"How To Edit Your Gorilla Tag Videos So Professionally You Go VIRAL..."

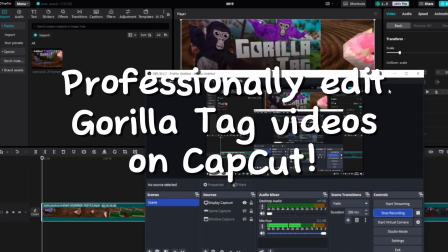Today, I'll show you how to professionally edit videos on CapCut. So, I have my CapCut project here.
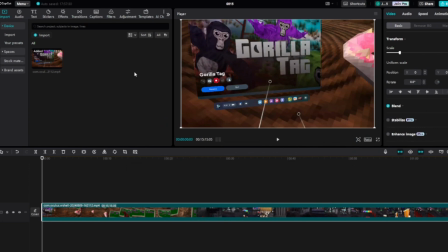I don't use templates, and I'll just get right into it. So, what you want to do, first, go into subtitles.
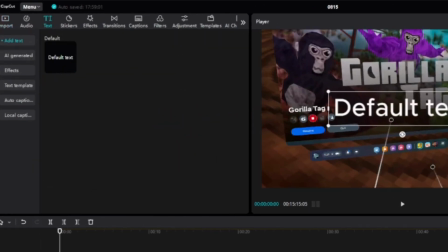Go to text here, add in your text. Also, I'd recommend using this scroll bar.
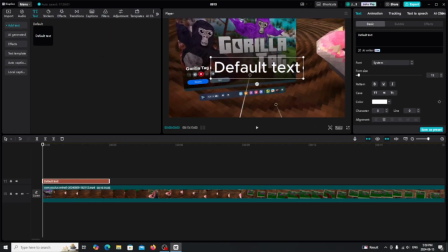Zoom it to your liking. So we have the default text here. Maybe I want the color. You don't want it to match in with other stuff. Like, see, if I change this to black text, that's hard to read. So I'd recommend using a vibrant color, probably like green or red.
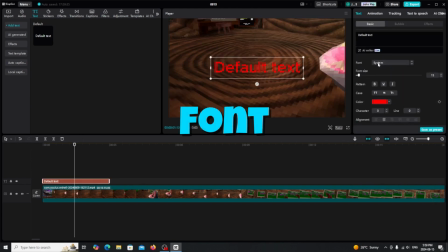Those are my preferences. So font, you're gonna want to use a unique font.
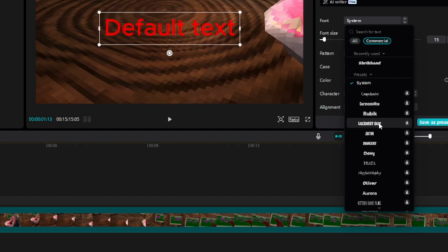System, that's pretty boring. We want something that's more playful, right? So this looks too fancy. This could maybe work, but for me it's too bold, not unique enough. We also want a font that's easy to read. This Aurora one looks pretty playful.
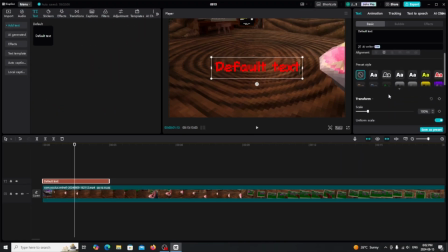I think I'm gonna use it. What I like using, you wanna go into preset styles. You wanna find one that fits you. Say, I like to use this one a lot. Remember, you're gonna have to change your text color back whenever you're done. I like using about 8 font size and position.
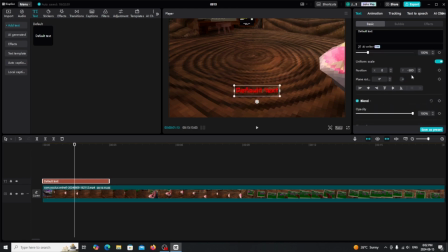For long videos, I would say -500 is good. Now what else? You don't want to use subtitles for everything because that's just overwhelming in my opinion. For me, I don't like using the auto captions because it can be very weird sometimes.
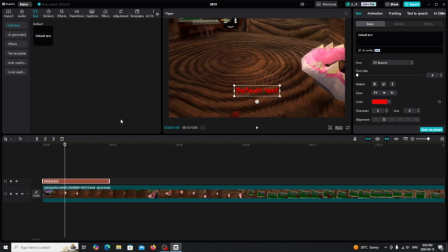And it already adds that overwhelming effect where it adds a subtitle to everything anyways.
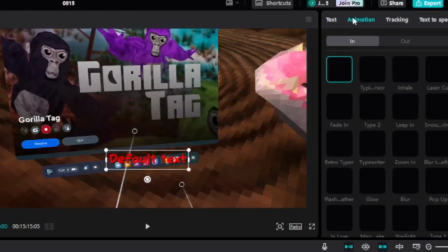Next, animation. Click the animation button up here and pick one that fits you.
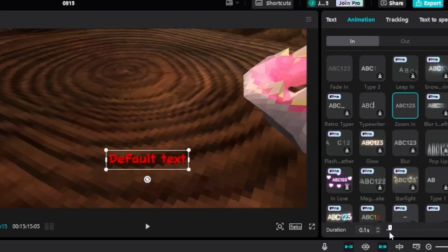I like using zoom in, and I like setting it to 0.1. For the out, I like using zoom out.
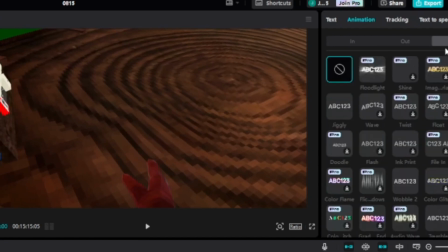Now, loop can also be pretty important here. It sets the liveliness in your text.
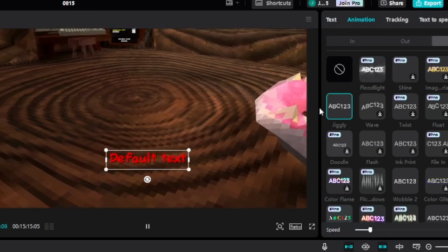So I like using jiggly, and see, it gives that cool effect.
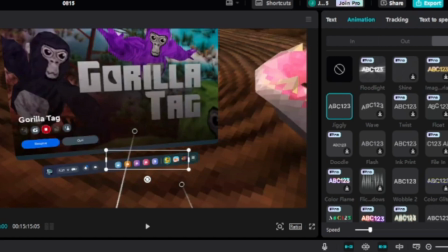See, now if we go and test our text, I'd say it looks pretty awesome.
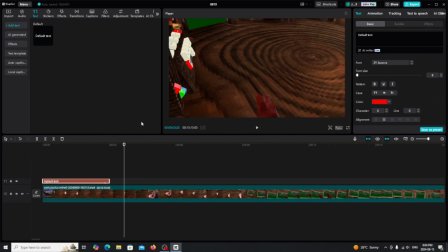Next, sound effects. I'll have a big library of sound effects that you can download down in the description. We have a lot of meme sound effects too, and a lot of risers, etc. I'm gonna give credit to one of the people that actually inserted a library for me. His YouTube channel will be linked down below, Learn by Leo.
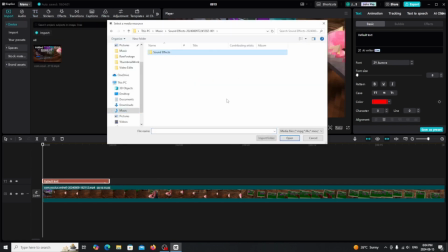So let's import our sound effects. Select your folder and click import folder.
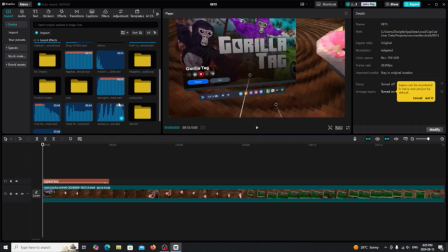Once it's done, you can go inside. There's gonna be more for you since this is an old video. Say maybe add this mix kit sound. I'd say that's a good ring to a text.
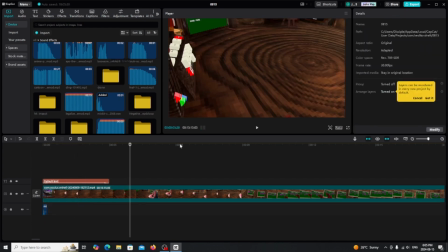There's more sound effects here, a ding sound effect. Make sure they're timed perfectly and make sure that you don't overuse them. Use what you think is the perfect timing for them. Now, what I'd recommend too is if there's different people talking in your videos, like maybe you're playing with a friend, right?
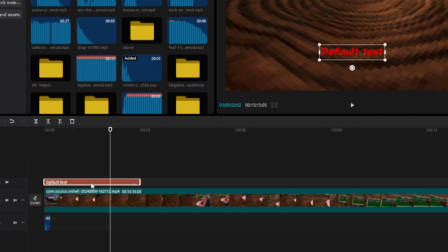Say, I'm gonna copy this text, I'm gonna select it and do Control+C.
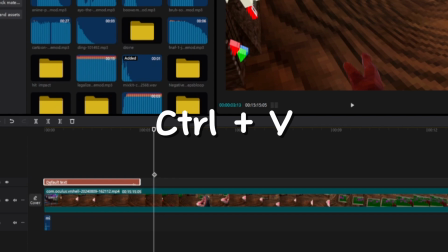Then I'm gonna paste it, Control+V at this timeline where I want it to be next, right?
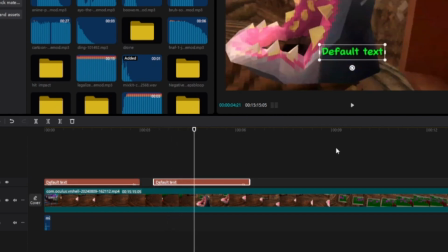I could change it to like the person's color or something. Maybe their color code is purple.
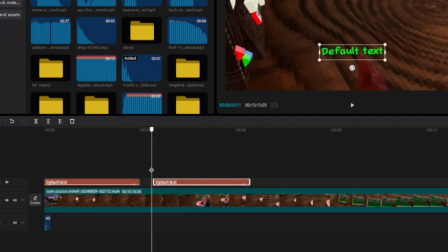You could change the text color to purple so that the people know who's talking.
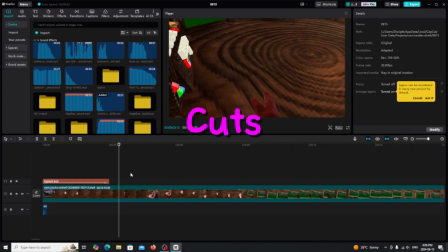Okay, next, cuts. Cuts can take a while, but they're super important. You don't want to leave any blank space or any unnecessary clips in here. Like say maybe you're not talking for a while, you could cut that out. If you want to cut a video, just select your video clip and here you should see split.
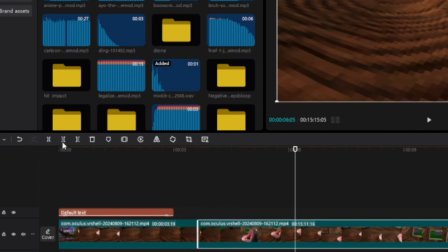You can continue to where you want to split the clip. So you want to cut the clip to the left or you want to cut a clip to the right. If I cut a clip to the left, then all that's deleted. So now we have a cut.
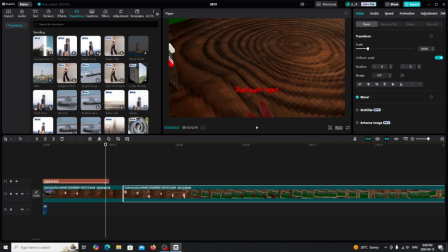Pretty simple, right? Now don't use transitions too much, especially when cutting. Only use transitions when there's a big flip in your video from one point to another.